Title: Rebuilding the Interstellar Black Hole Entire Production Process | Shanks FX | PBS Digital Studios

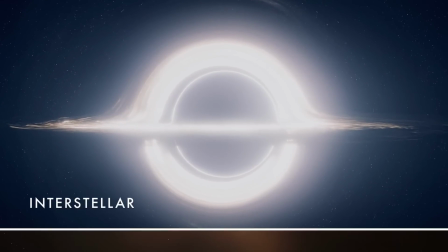(3:53)
done all in camera and like I said we
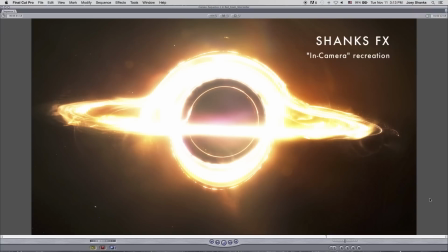(3:57)
just manipulated the in-camera elements in post with After Effects and those red giant filters really you'll see at the very end really kind of just was the
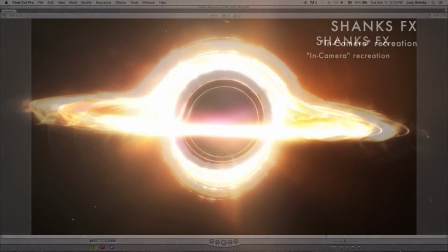(4:07)
cherry on top that really helped sell everything and you'll also see a quick this is like
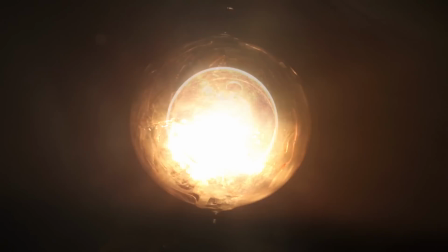(4:12)
a fast-forward quick breakdown of like all the elements into like two seconds but we're going to be going over tons of those elements.
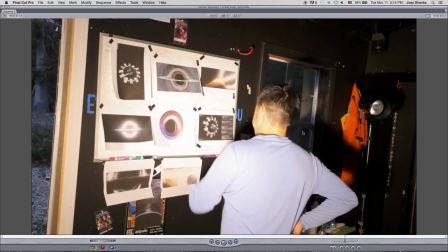(4:22)
I knew I wanted to do this episode and I was starting to plan to do it and then I think the next day after you know one day of prep they released that featurette so this was the only image I had of the black hole so with this featurette I was able to
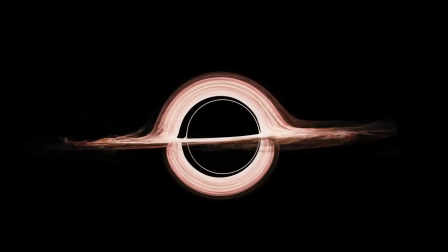(4:38)
get this guy here this guy this guy this one this one this one and And I love that spaceship, the Endurance, so I printed that off just for fun.
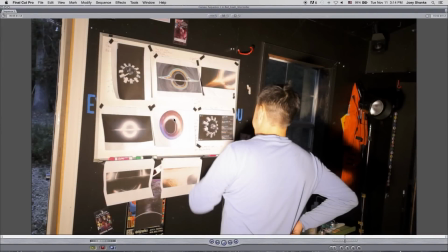(4:47)
But it gave me a lot more reference stills and images and video footage to get started from, and that was a big help.
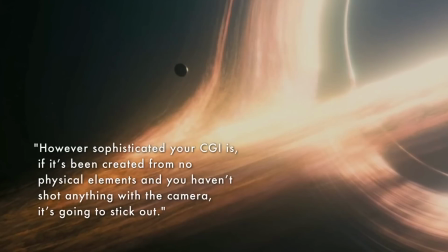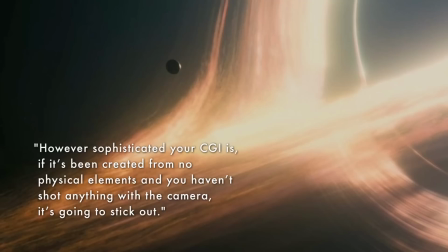(4:58)
Great quote by Christopher Nolan, however sophisticated your CGI is, if it's been created from no physical elements and you haven't shot anything with the camera, it's going to stick out.
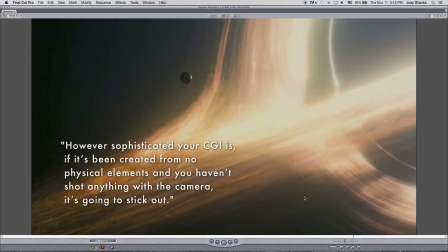(5:07)
And I really do find that true, especially if you're trying to create visual effects that are supposed to look very vivid and lifelike, where you're not creating a hyper-realistic environment. You're not making it look cartoony or comic book style, you know, where it's really saturated colors.
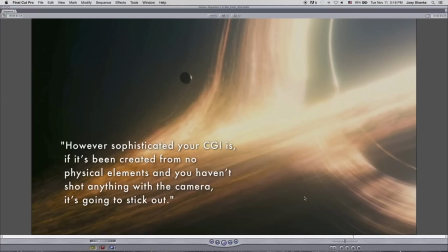(5:25)
And Christopher Nolan's films really are very real to life. And I think that's what he meant by that quote. And I think it's just a good practice to try to capture what you can in camera because then you have real references to match your digital lighting and all your digital elements, I think just will match up better.
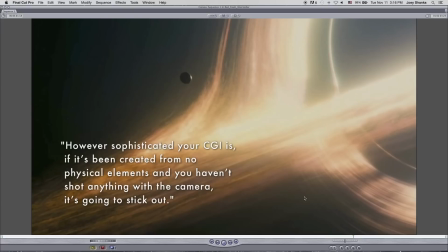(5:42)
For those of you who don't shoot in-camera, maybe seeing the process of what I'm doing here might inspire you guys to at least consider it.
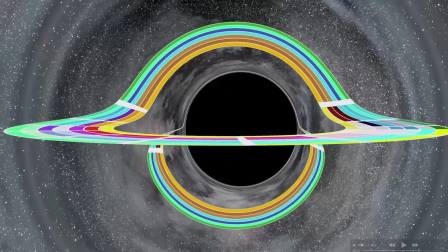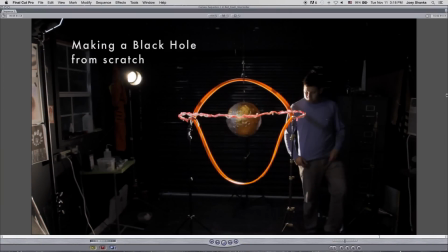(6:00)
So I even created my own little base model of the black hole. And I used light painting elements for this where I traced it and I used some of that stuff.
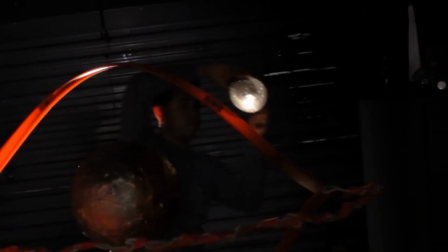(6:09)
But this is really more of just me to get an idea of the scale of it. And it helps me.
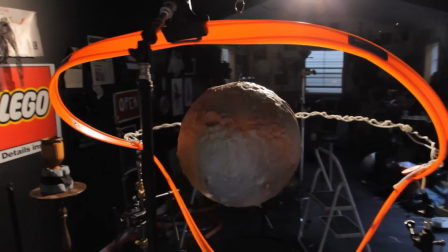(6:14)
You just have a better idea of what you're trying to create.
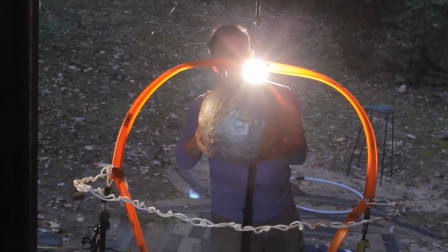(6:17)
These are like Hot Wheel racetracks here with this crazy planet I made for one of my past films.
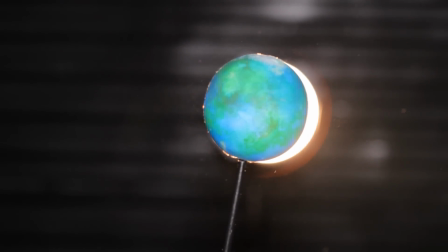(6:27)
Okay, so now we're going to start getting into capturing our elements.
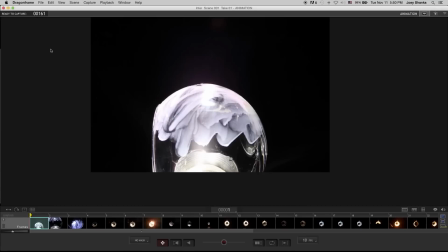(6:31)
I like to use Dragon Frame software, which is usually made for stop motion animation.
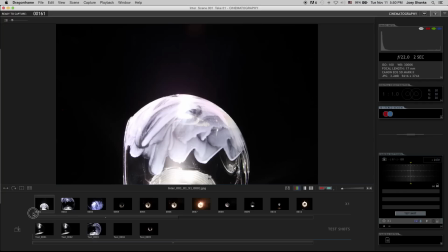(6:38)
Opening up this program allows me when I take the picture, I can view it. Like this was the first picture I took that day. and I can really zoom in,
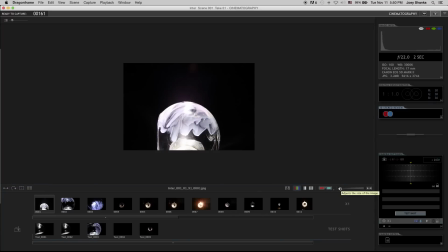(6:48)
check it out, because sometimes you can't really tell if the image is going to work or not when you're seeing it just through that little screen.
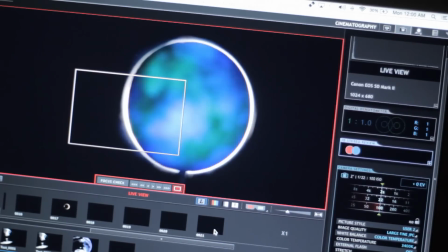(6:55)
This software, you can download a free trial and it works just the same as the regular version.
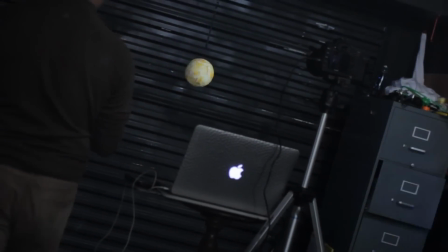(7:01)
The only thing is you can only do up to 50 frames for each take and then you have to start a new take.
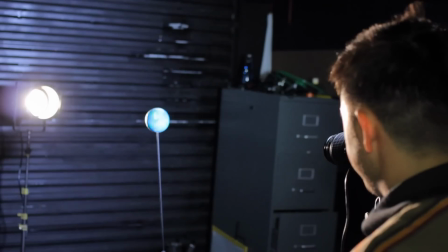(7:07)
So for what I'm using it for, the Dembo version will work just as good. And the first thing we're going to capture is the thin inner ring that makes up the black hole. I used a styrofoam plant that I'd had lying around from a past film and I lined up a can light, a circular can light,
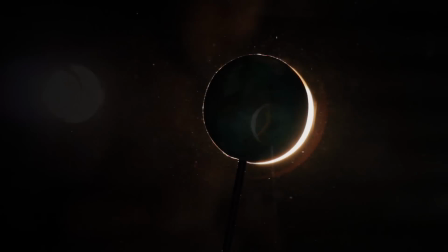(7:24)
about three to four feet away where I wanted to create a nice thin rim light around the planet and used for the center core of the black hole.
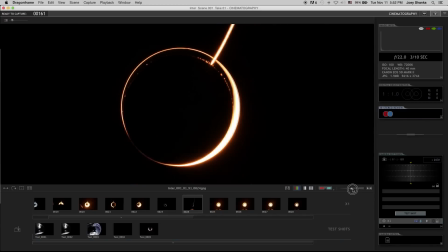(7:33)
I think this is the one we went with and we took that into After Effects.